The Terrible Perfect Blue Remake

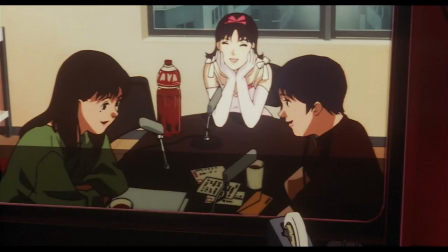Mima starts to see hallucinations of the stalker and her virtual persona during her everyday life.
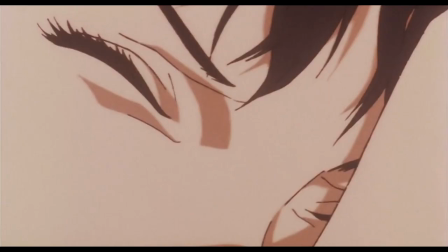It gets to a point where she can no longer tell the difference between what is real and what is an illusion, what's reality, and what's a dream.
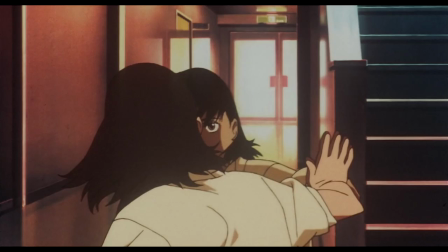It's purposefully abrupt, reflecting Mima's chaotic mental state. It all flows so seamlessly that it's hard for even the audience to distinguish what's reality.
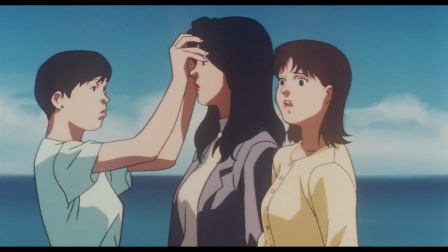Khan effectively puts us into the mind of the character, and it's fantastic.
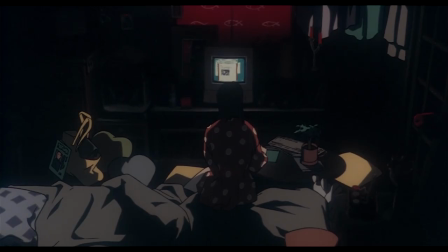This all takes a great toll on her as we see her obsessed over her fan website. She starts to believe what's on the page is her reality.
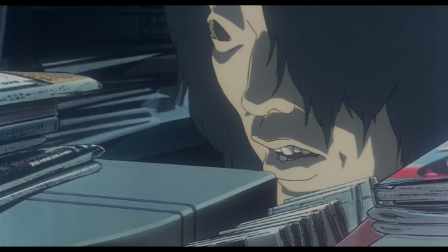The way she appears is comparable to that of Mimania.
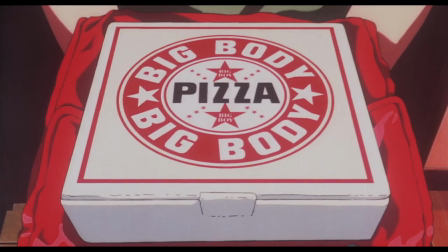The photographer who shot her nude is watching Mima's show when his pizza arrives.
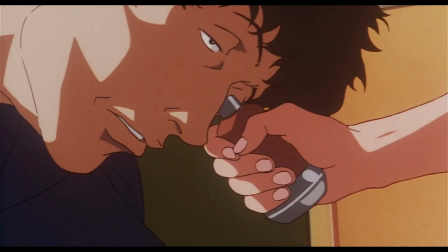The delivery boy acts a little shady before stabbing him in the eye.
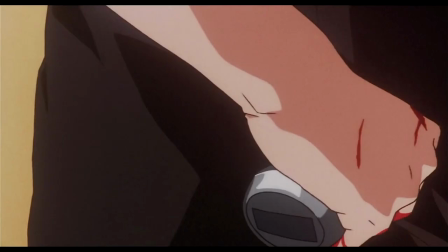He also gets stabbed in the dick. These two body parts are chosen for their association with lust.
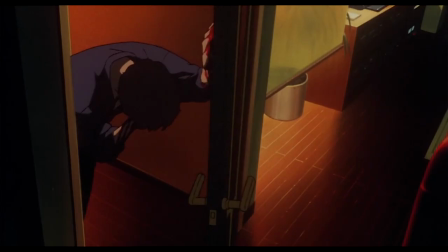He viewed Mima in a perverted way, and is now being punished for it.
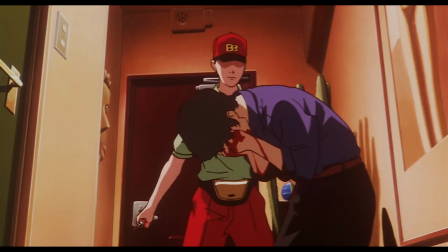The song playing in the background is actually Memania's own theme, which implies he's the one doing this.
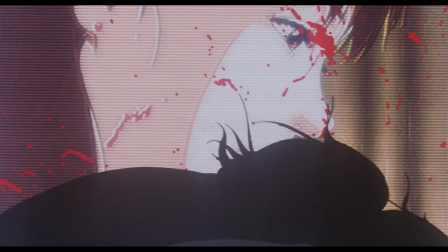However, as the scene continues, the person's face becomes Mima's. Only for her to then wake up.
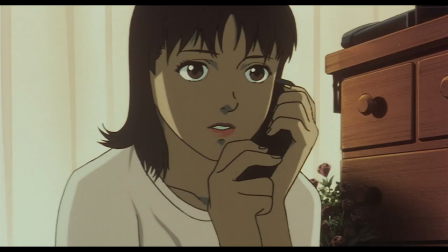Unfortunately, what wakes her up is a phone call from her manager informing her of the murder.
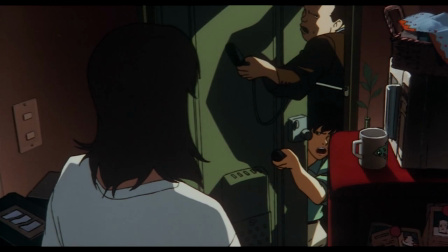Worse yet, she finds incriminating evidence in her room. At the same time, the media tries to barge in and ask her about the murder.
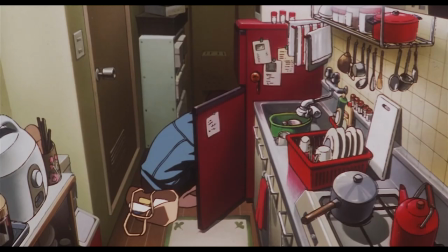Mima's home has played a very important role as a safe space for her, a place away from the pressure of society.
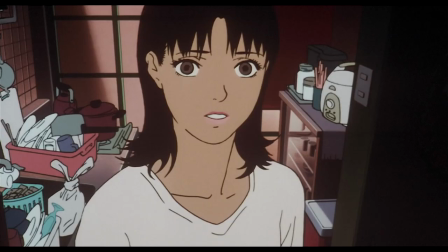However, that sense of safety has finally been destroyed, and all she can do now is stare.
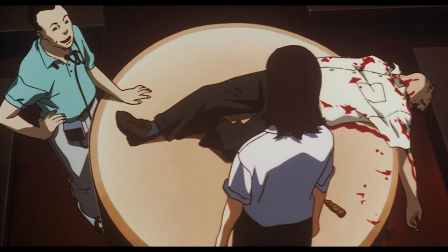On set, she has to perform a murder scene that is eerily familiar to what happened in real life.
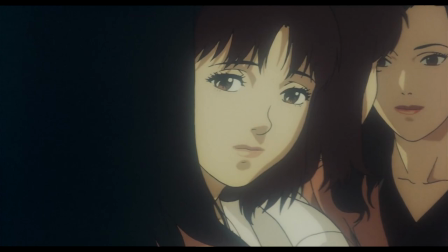It comes as such a shock that she faints. She wakes up next to a psychiatrist and tells her that she's the pop idol Mima, and not an actress.
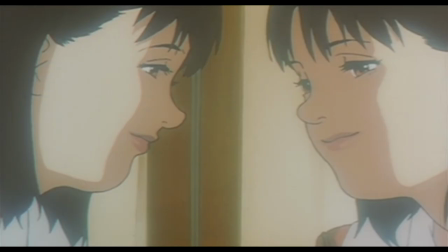The psychiatrist diagnoses her with this associative identity disorder and links all the murders back to her.
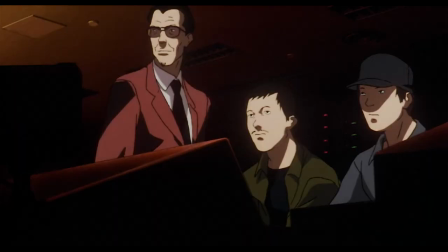However, as the camera zooms out, we see this was all is shown on a screen.
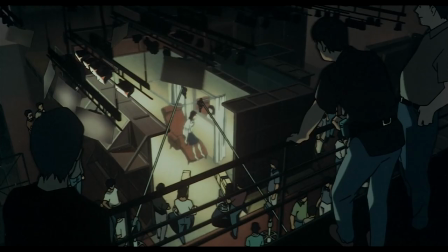Watching the footage back, we see the scene correctly with Mima playing her role. The lights turn on and she receives a round of applause.
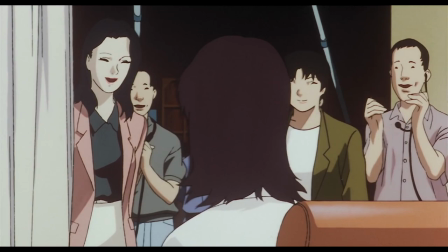The show is now complete. Although for Mima, it doesn't seem like she knew what was real and what wasn't.
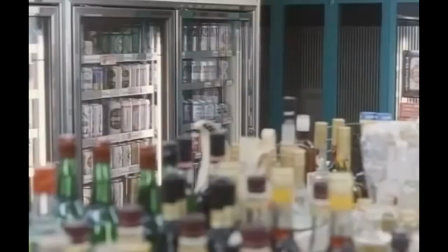We're close to the end, but let's check up on Sato for a second. We're back at work with Toshihiko because that's always fun.
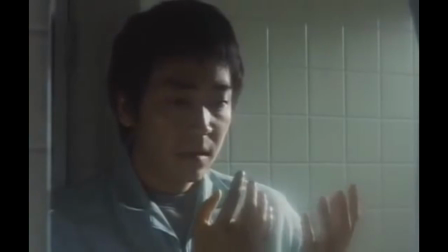He actually ends up running out due to feeling kind of weird. He gets back home and whoops, he's got baby hands.
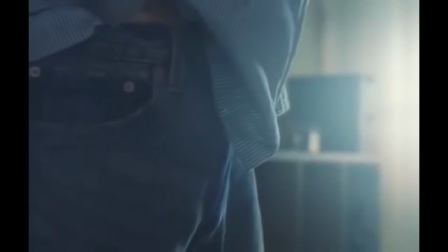Although that's the least of his worries because he also has no dick.
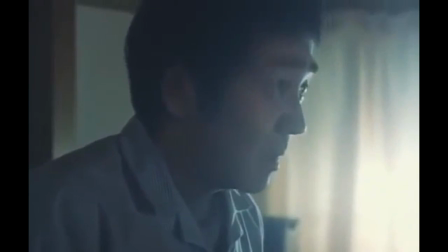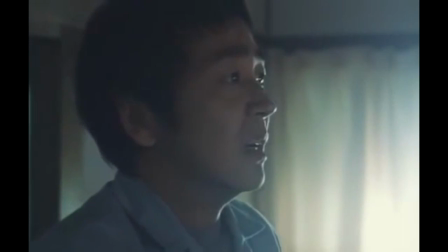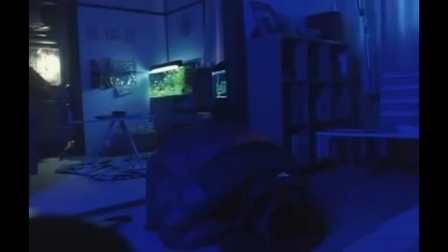Listen, you can already tell what's going to happen. During this stormy night, Toshihiko bends over on the ground.
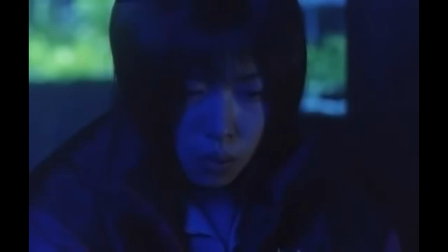As lightning strikes, he becomes Ai. What the actual fuck?
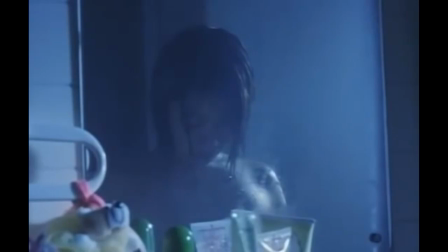Was this in the book? Is this how the original story went? Has Perfect Blue been a body-swapping fantasy this whole time?
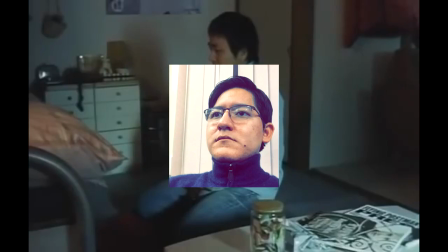Or maybe this was a Sato original idea? I don't know, who's responsible for this decision? But hey, you know what, I don't judge. If he wants to be a girl now, then so be it.
He's not Asian, he's Zeltrian. That's a good way of looking at it, yeah. I'm a hot anime girl with pink hair. That'd be pretty cool. That'd be pretty neat. Epic. I wouldn't mind being a pretty- We're gonna end that sentence right there.
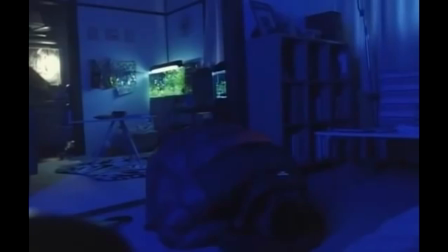So I guess this was his plan all along, I think. I don't know, he seemed pretty surprised by the whole thing.
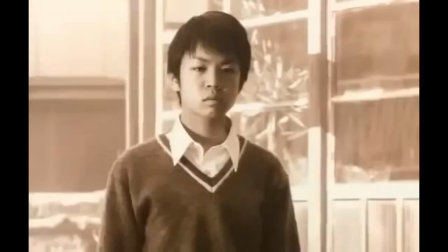But he did fix his room to look just like hers, so I guess he's been planning this since he was a kid.
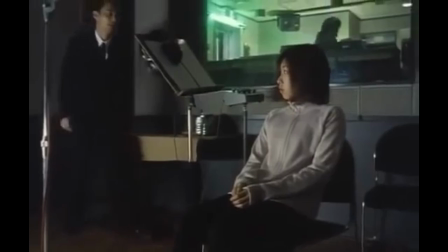Alright, I'm looking for answers in a plot that provides none, so let's move on.